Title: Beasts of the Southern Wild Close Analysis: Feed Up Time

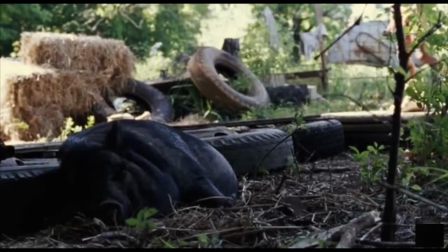[0:05]
So this time we're going to look at the opening sequence to Beasts of the Southern Wild. The very first thing we see on screen is a pig which relates to the whole theme of animals and the relationship between animals and people,
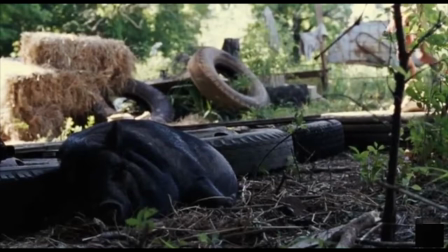[0:19]
nature in general, and of course the oryx which are played by pigs in the film, though the real animal, the extinct oryx, were a sort of bull.
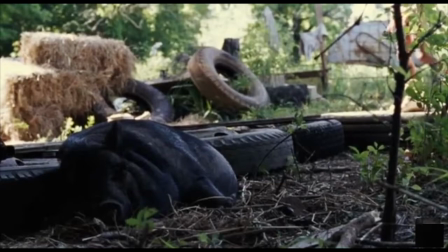[0:31]
It might be easy to miss the pig in this very first shot because of the lighting which we can see is very natural it's illuminating the hay bale which we might have our attention drawn to more but we will notice the general mise-en-scene which is clutter and we're going to see
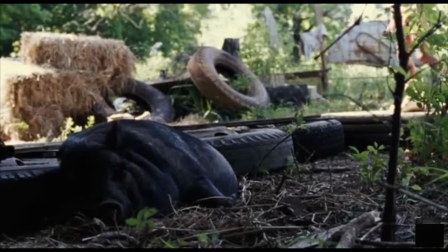[0:48]
a lot of clutter over the rest of the film we can see tires we can see this meeting place this liminal space between humanity and nature where we see the trees and the natural world and all the detritus of humanity.
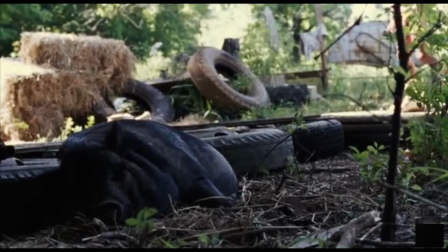[1:04]
The camera angle is very low, it's not a low angle shot, it's just positioned very low so that we are going to be positioned alongside the height perspective of Hush Puppy. She's our narrator for the film and of course the camera angle helps to emphasize the perspective of Hush Puppy,
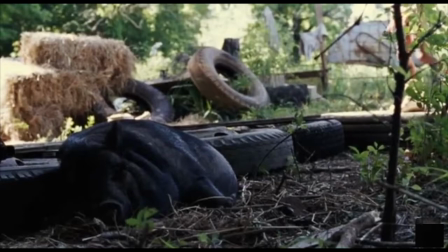[1:23]
the world view that she has. We are aligned with her in terms of spectatorship.
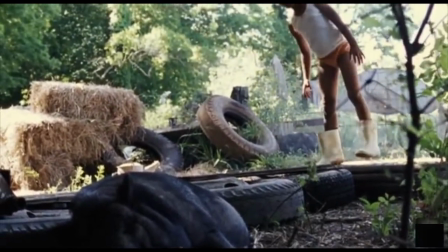[1:29]
The shot is hand held and it tilts ever so slightly to introduce Hush Puppy as she walks into frame.
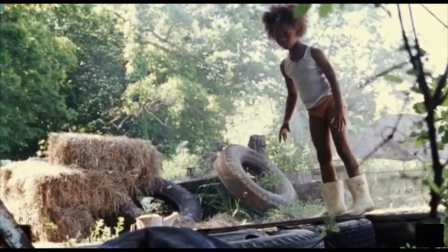[1:36]
She's literally blown in by the wind so she's already at the mercy of the elements and her costume is as much of a mishmash as the existence that we all see that she leads and this indicates that she makes her own clothing choices and that she is independent.
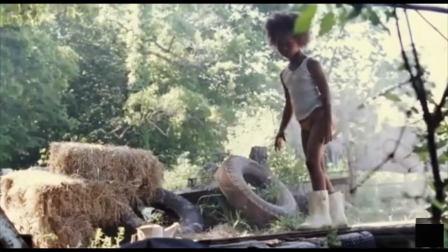[1:53]
Notably later on in the sequence Wink tells her to put some pants on and we'll discuss that when it arrives.
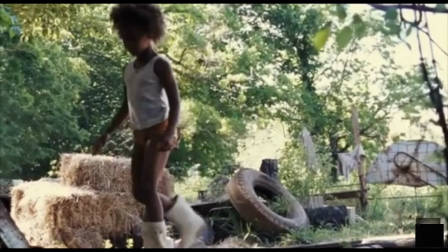[1:59]
That natural lighting is very noticeable by the fact that her face
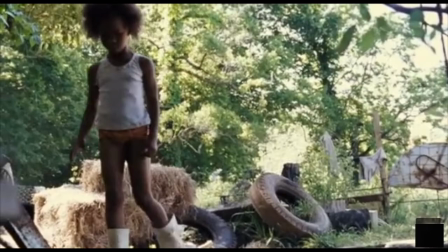[2:04]
isn't lit using traditional Hollywood style three-point lighting. It leaves in the foreground which makes something of a dirty shot so already in the very opening shot, we can see that we're not going to be shooting in the classic Hollywood style.
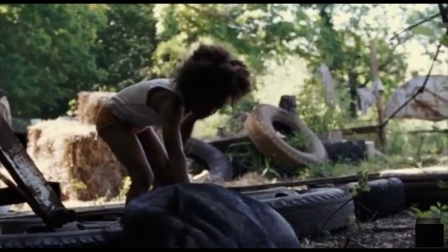[2:21]
We're not given an establishing shot. Exposition is something that we're going to have to have filled in gradually. Exposition is going to come from Hushpuppi's perspective. So the handheld camera, the natural lighting and the very unglamorous mise-en-scene are all
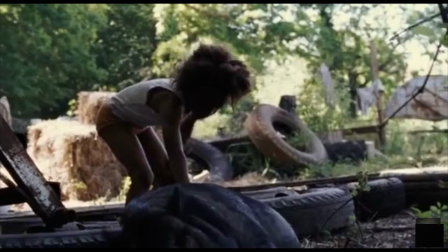[2:39]
pointing to a deliberate sense of a documentary-style neorealism. This is a film that's wearing its independent, fairly low-budget credentials on its sleeve. So Hush Puppy reaches out to the pig,
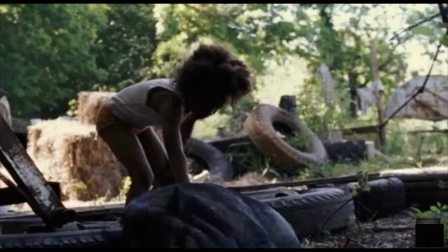[2:54]
which establishes very quickly the motif of connection with nature and the heartbeat narrative, which is going to become very important in the film. Enter this nursery rhyme-style music, which we might more typically associate with the horror genre,
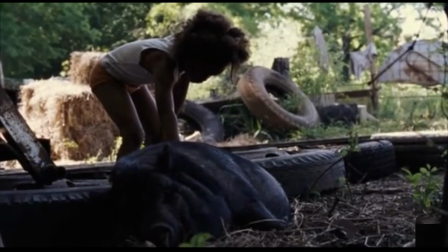[3:10]
but here it's clearly used to indicate the sense of childhood, so further drawing us into Hushpuppies' perspective.
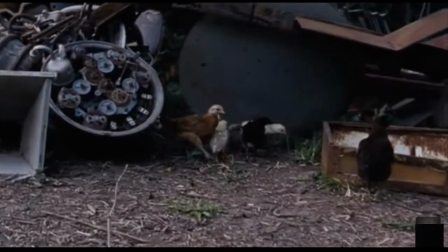[3:17]
We cut to this moving shot of chickens and we get more the mise-en-scene that's important to the film.
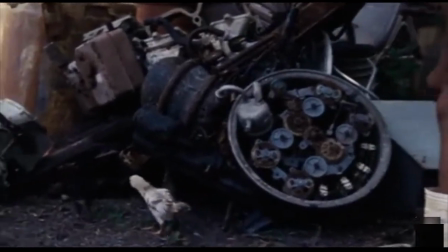[3:24]
This is a film about characters whose life is on the fringes. Hushpuppies' narration begins which links to the consistent low camera height.
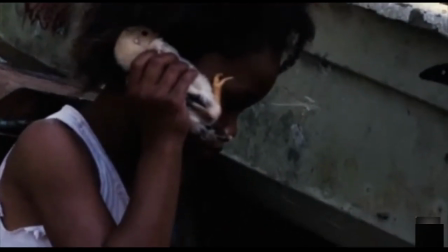[3:34]
Notable she's got a very colloquial speech pattern so we're fully brought into her society.
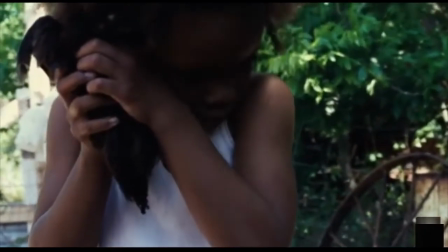[3:40]
The society that we live in is very much othered by Hush Puppy and the film as alien
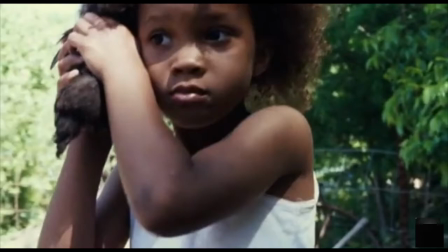[3:46]
to her and thus we are immersed in this idea of the life beyond the wall being alien. It's approximately 53 seconds into the sequence when we finally get a good look at Hush Puppy's face as she lifts her head up into the frame.